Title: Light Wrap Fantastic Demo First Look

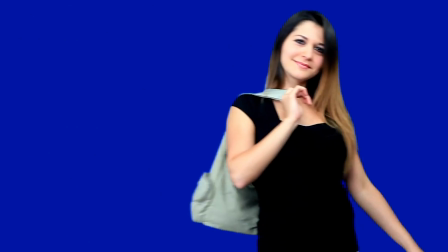If you've edited before with green screen footage, you know how hard it can be to create a good looking composite.
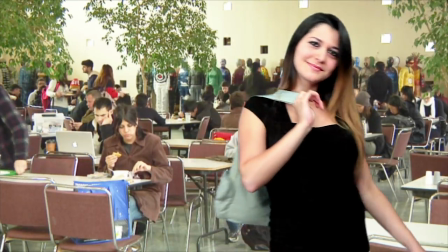A lot of the time, it can be difficult to keep your composition from appearing flat and unrealistic because your background is lit differently than your foreground matte.
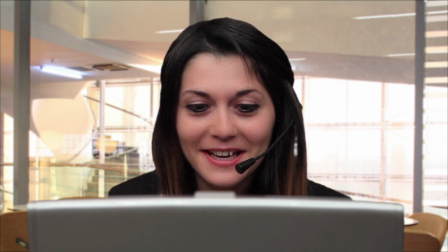To deal with this issue, we're proud to announce a new plugin for After Effects, Premiere Pro, and Final Cut X, the Lightwrap Fantastic.
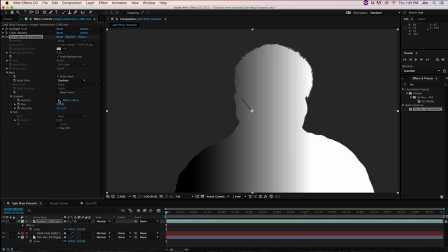Lightwrap Fantastic is a standalone video plugin used to create backlighting and simulate the bending
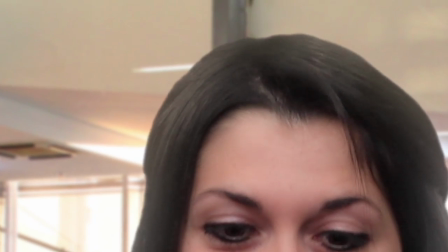of light you get in the real world as a standalone plugin you
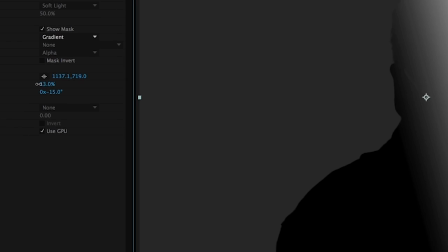can also avoid compositing packages that force you to buy several plugins many of which you might
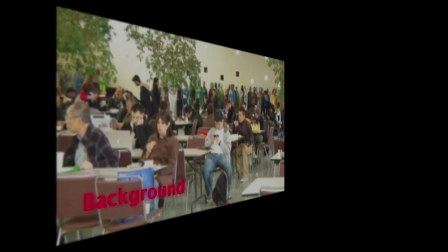not need using your photo or video backdrop light wrap
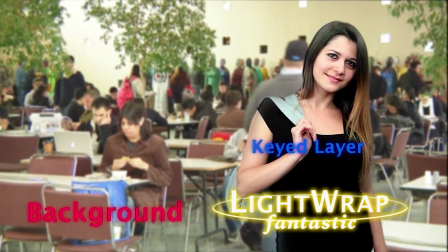fantastic blends a background along the edge of your foreground layer to make compositions that pop and appear natural all
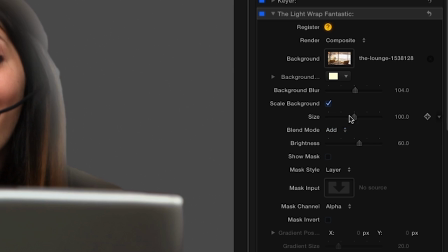the controls are conveniently built into a single easy to use plugin and full gpu support helps your
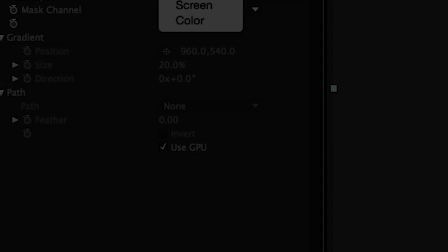renders finish at a fraction of what they would otherwise in these examples we're able to take
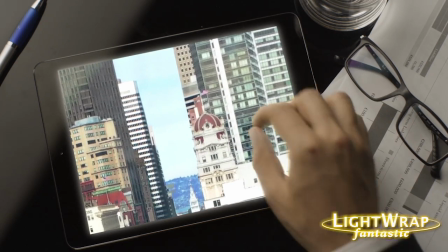shots that would normally distract the audience or client and with a light touch make them feel more seamless and complete
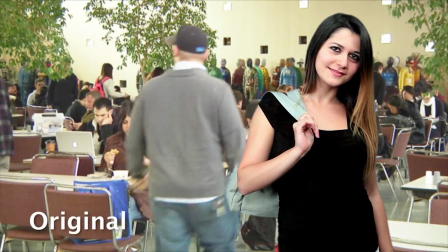first the clip without light wrap fantastic and with it the
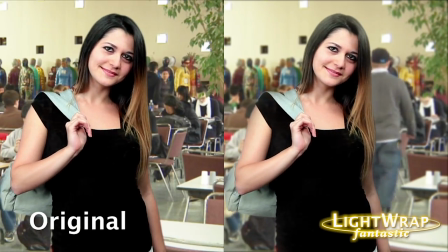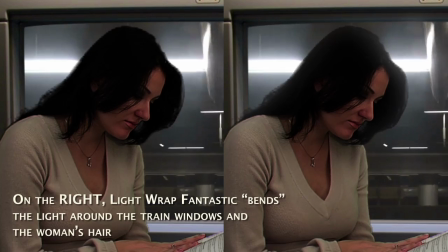effect is subtle but effective and helping the composite look more harmonious
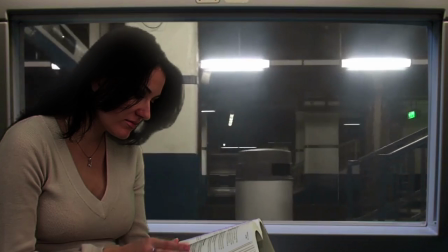check out light wrap fantastic for yourself by going to digitalanarchy.com where we have free trial versions and many more amazing plugins.
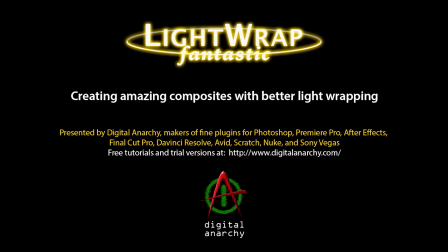Digital Anarchy, smart tools for creative minds.